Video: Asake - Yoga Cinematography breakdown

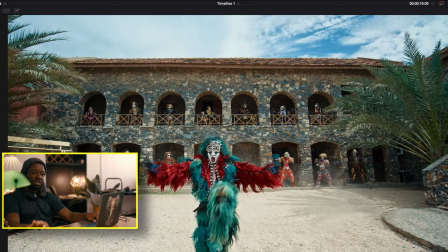10:10 So yeah, then we have this masquerade when in doubt and you're in the music video and you don't know what to do just roll the camera and use
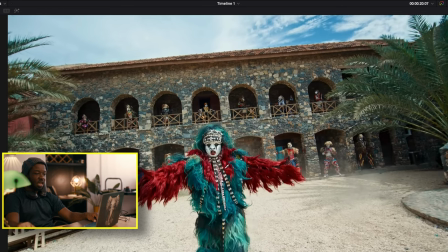10:19 a Steadicam you get that's what we have in coming here the sun is actually coming from the right side because we're still using more natural light I like this video a lot because it shows what you can do minimalistically without a lot and also be able to achieve beauty the sun has come from
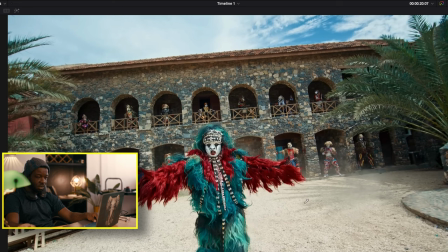10:35 the right side of the frame we can tell because of the shadows that's being cast by this pine grasses and it's not really toppy so there's still some shape to it and because the marks are white the bounce of the coral or this ground would quickly catch some wide soft
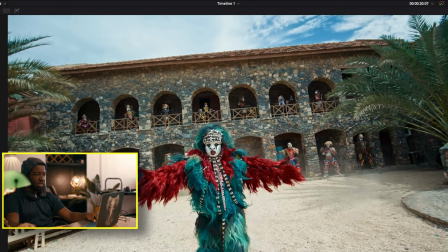10:52 light so it's uniformly beautiful complementing with the color contrast that you can see and the sky that is not super exposed so yeah that's all makes for
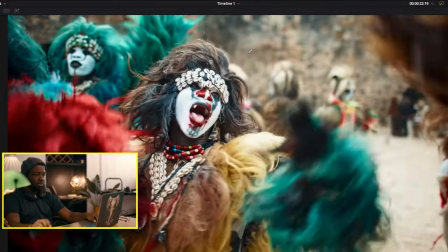11:00 a beautiful shot so we have this black hat which is supposed to be like battle men and we continue with more
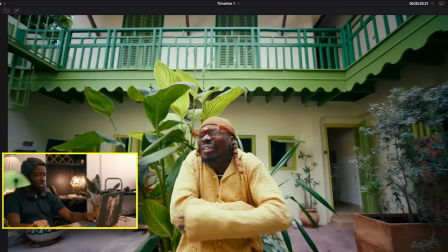11:05 spirit of the gods and there's a steady cam move that goes into him and he catches the spirit and the spirit continues and we have some b-rolls,
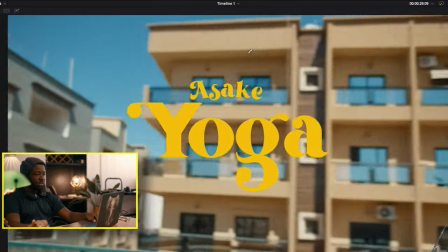11:14 more nice b-rolls now we see the beginning of the film then these are like b-rolls
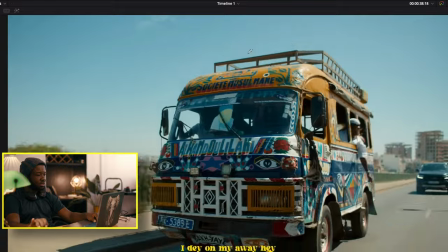11:18 of his journey more b-rolls where you see people doing this and we continue oh yeah now here's another interesting shot on the
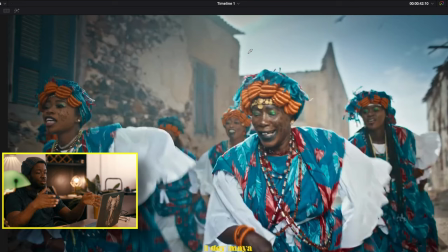11:27 alleyway this shot is interesting because this is where you actually use the sky as your softbox like before just as the sun leaves the top of the sky which is somewhere here and it's just going behind this beauty and you have this shade in the alley that will give you the exposure that's more looking like to what the girl looks on this side but if
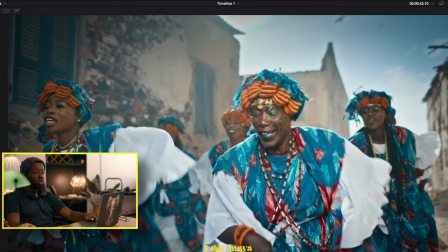11:46 you have a mirror you can use that to bring in your a large mirror can bring in your own um key into the frame and becomes like your new 18k just simple mirrors and put it high up and you get these shadows like if you check your contrast ratio you can see this
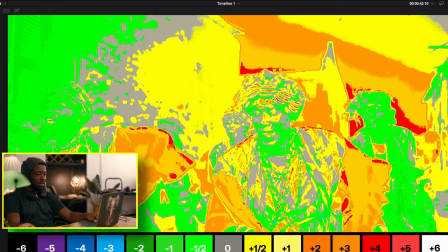12:03 side of the face this side is like one two stop under with some patches of neutral grade that's come from mirror spill which is what it should look like in reality because if you see this side this is what the exposure in the alley looks like but the mirror brings in some exposure
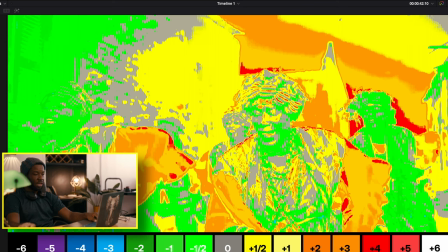12:17 and you can literally lift up the levels of these people you get and you can see that the sun is actually just over the
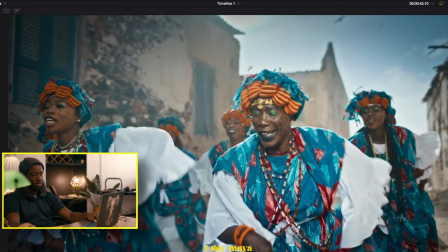12:24 building as you can see from the sides that clipping are like four stops over exposed which is like somewhere here that tells us that the sun is somewhere here
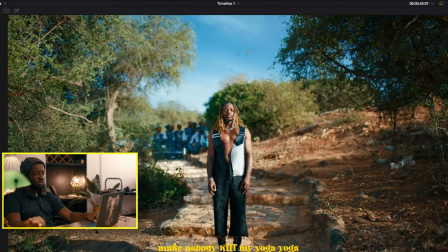12:30 um then we continue we have more performance shots where the sun is like a sky is on the right side of the frame and you have this visual interest whereby you're seeing these lead lines that are here to create this.
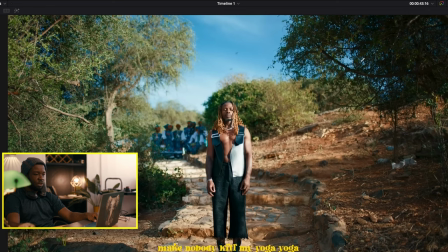12:44 Then we have light exposure on the dark background which the trees are giving us on this side. Then dark exposure on the side on the light background. Then we have the women's in shade. So it's just creating visual interest you get. Now this one is probably getting lower in the sky from the shadows you can see in its face.
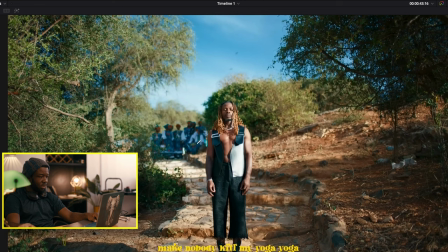13:02 But also as you can see when we getting the close-up you begin to see things like mirror bounce that they used to lift up this side of the shadows.
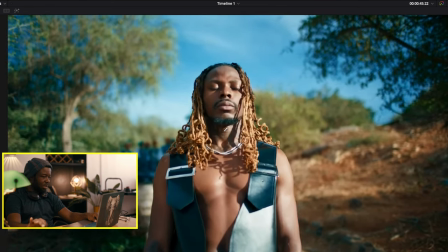13:11 Yeah so we continue right now it's looking more like a bounce board not like a mirror but I'll show you a side where there's a mirror.
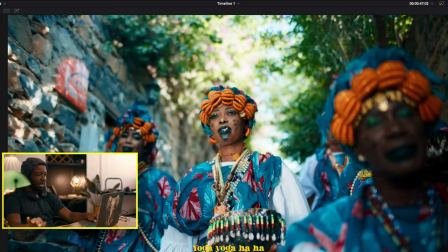13:20 Yeah we'll continue with the mirrors in the alleyways and overhead shots great.
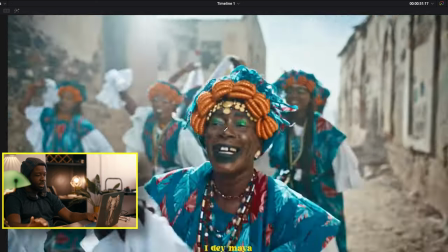13:27 Now the spirit mother is now communing with more spirit mothers so that's cool and we have like a celebration shot which is really awesome
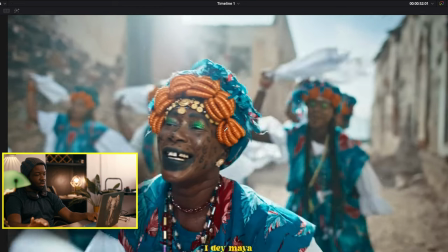13:35 I really like the shot because it really looks beautiful so we continue with
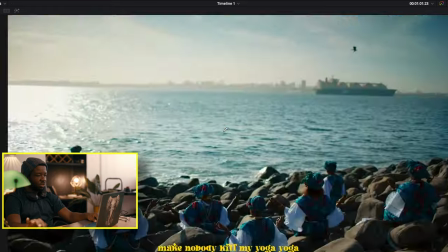13:40 more of the bureaus and performance shot then we get to this place where he's actually
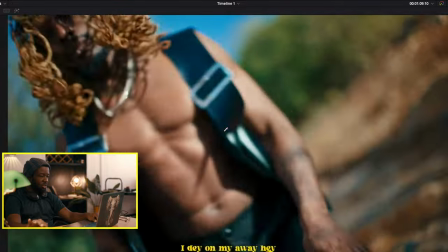13:45 working and performing and just as he's performing you get to see
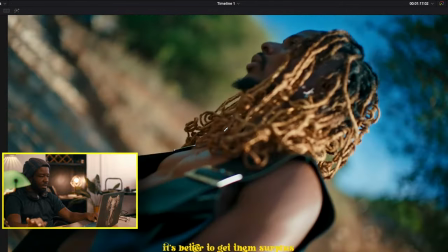13:50 I'll show you just in a bit we'll get to
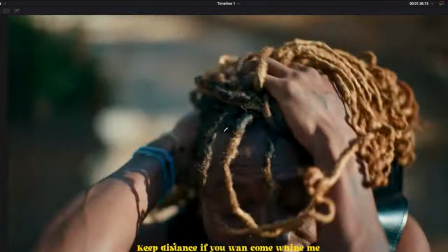13:54 a point where by the performance still continues to here
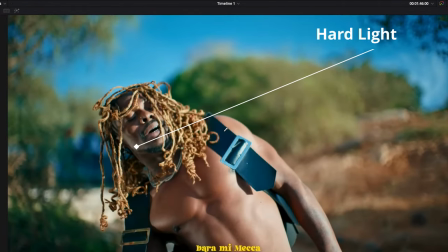14:00 this is the telltale sign of that's a mirror
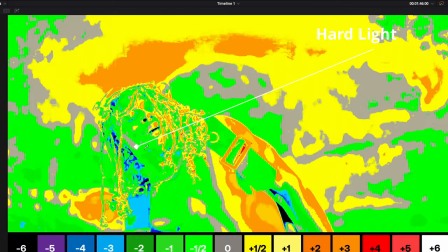14:05 you can see the levels here if i turn on first color you see how here is now a neutral gray here is one stop brighter which is not supposed to be because if we go back right you can see